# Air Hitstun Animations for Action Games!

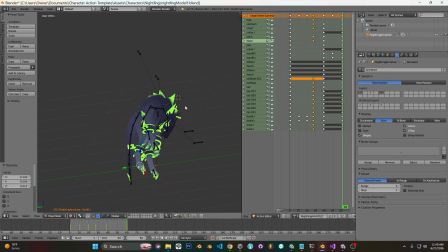(20:48)
you want it to sort of look aerodynamic, to be dramatic, but you also want it to be natural and also out of control. So you have to sort of figure out what works for you with that.
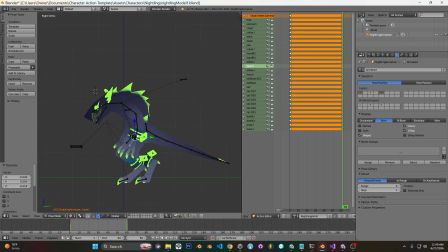(21:05)
I'm actually going to bring this up because we want to keep our feet on the ground roughly. I found that works.
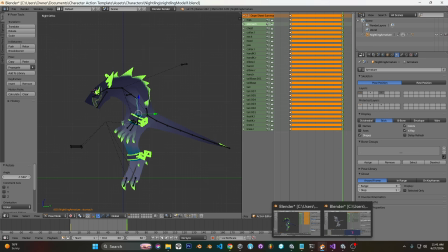(21:20)
And went on a huge rant on my other video about
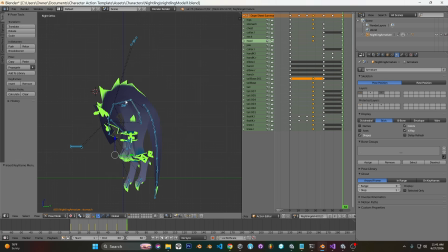(21:29)
how it's okay to copy, especially for the ones who did it. Just kind of want to peep like what my shape is like. But humans learn by copying. It's literally all we know how to do besides cry when we're born. We know how to cry, we know how to copy. And
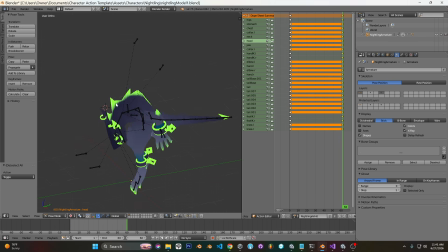(21:49)
that's beautiful, and that's what makes us so cool. Right? And so like saying that that's bad is like ridiculous. That's how we all learn.
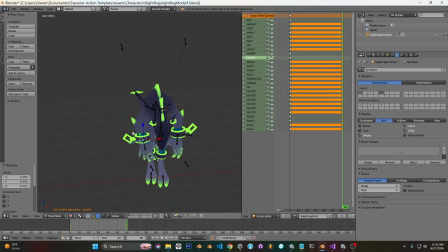(22:02)
We just pull our hands down like this, like we're being affected by gravity. You know, really not much else to show on this part. I could have selected all these and then did individual rotation, but
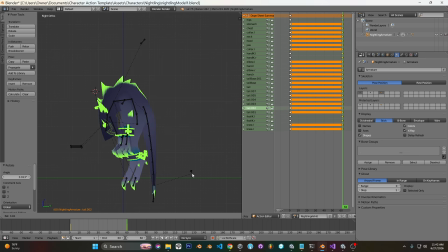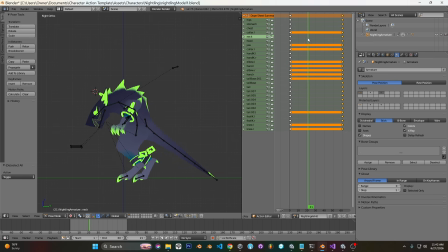(22:32)
and then we get knocked up, and I'm actually gonna just do the downward one, and I'm actually gonna do what I said. Well, they are different, but I'm gonna go ahead and paste it.
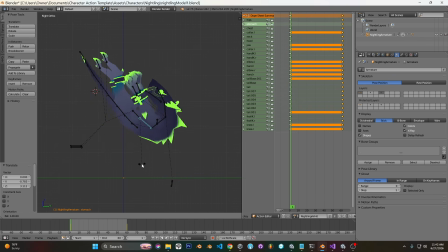Adjust it here in a sec.
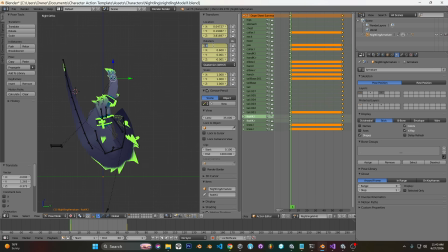(23:08)
If we alt click, this is something I just learned. I think I needed to hit alt every time. You can multi-edit if you do. Oh, looks like I need a little bit of rotation. Okay.
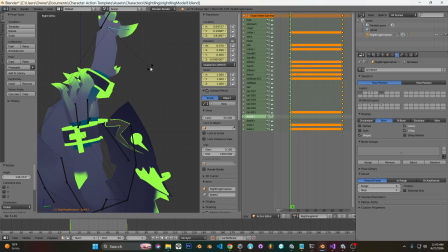(23:30)
They seem like they're all twisted up. I feel like something's wrong here.
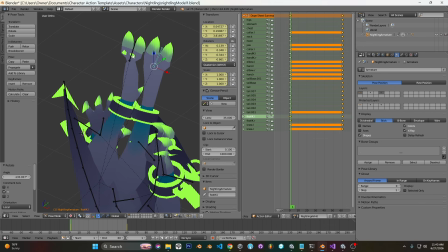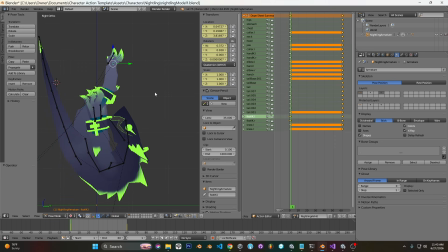(23:40)
Oh, no. Because the knees are facing the wrong way. Coolly. So, adjust this a little bit. Now, this time we're less sort of being impacted by a hit, you know, now we're sort of just like falling.
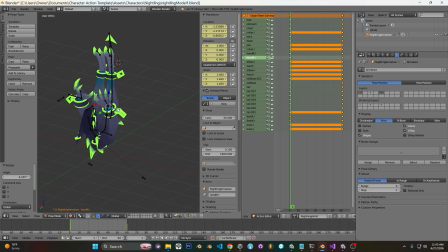(23:58)
So I kind of relax the arms a bit. They're already pretty relaxed. And we'll compare it to this. Pretty good. You might want to push it back a bit.
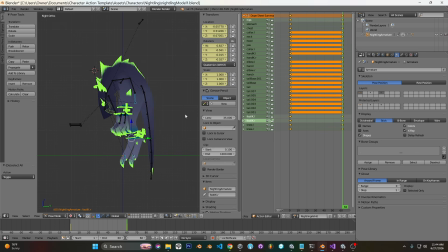(24:18)
There's going to be a lot of velocity on the character, and you don't want to push it back too much because I guess it doesn't matter too much. I was going to say because we're controlling the velocity, like the rotation, but we're not in this case. In other Hitstuns, you'd want to keep it pretty centered.
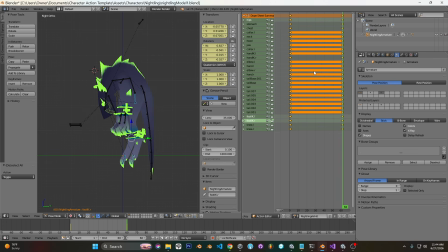(24:36)
So another thing that happens is that bring the hands up and the head gets knocked back. So about at 39, start to do this. Bring this head back.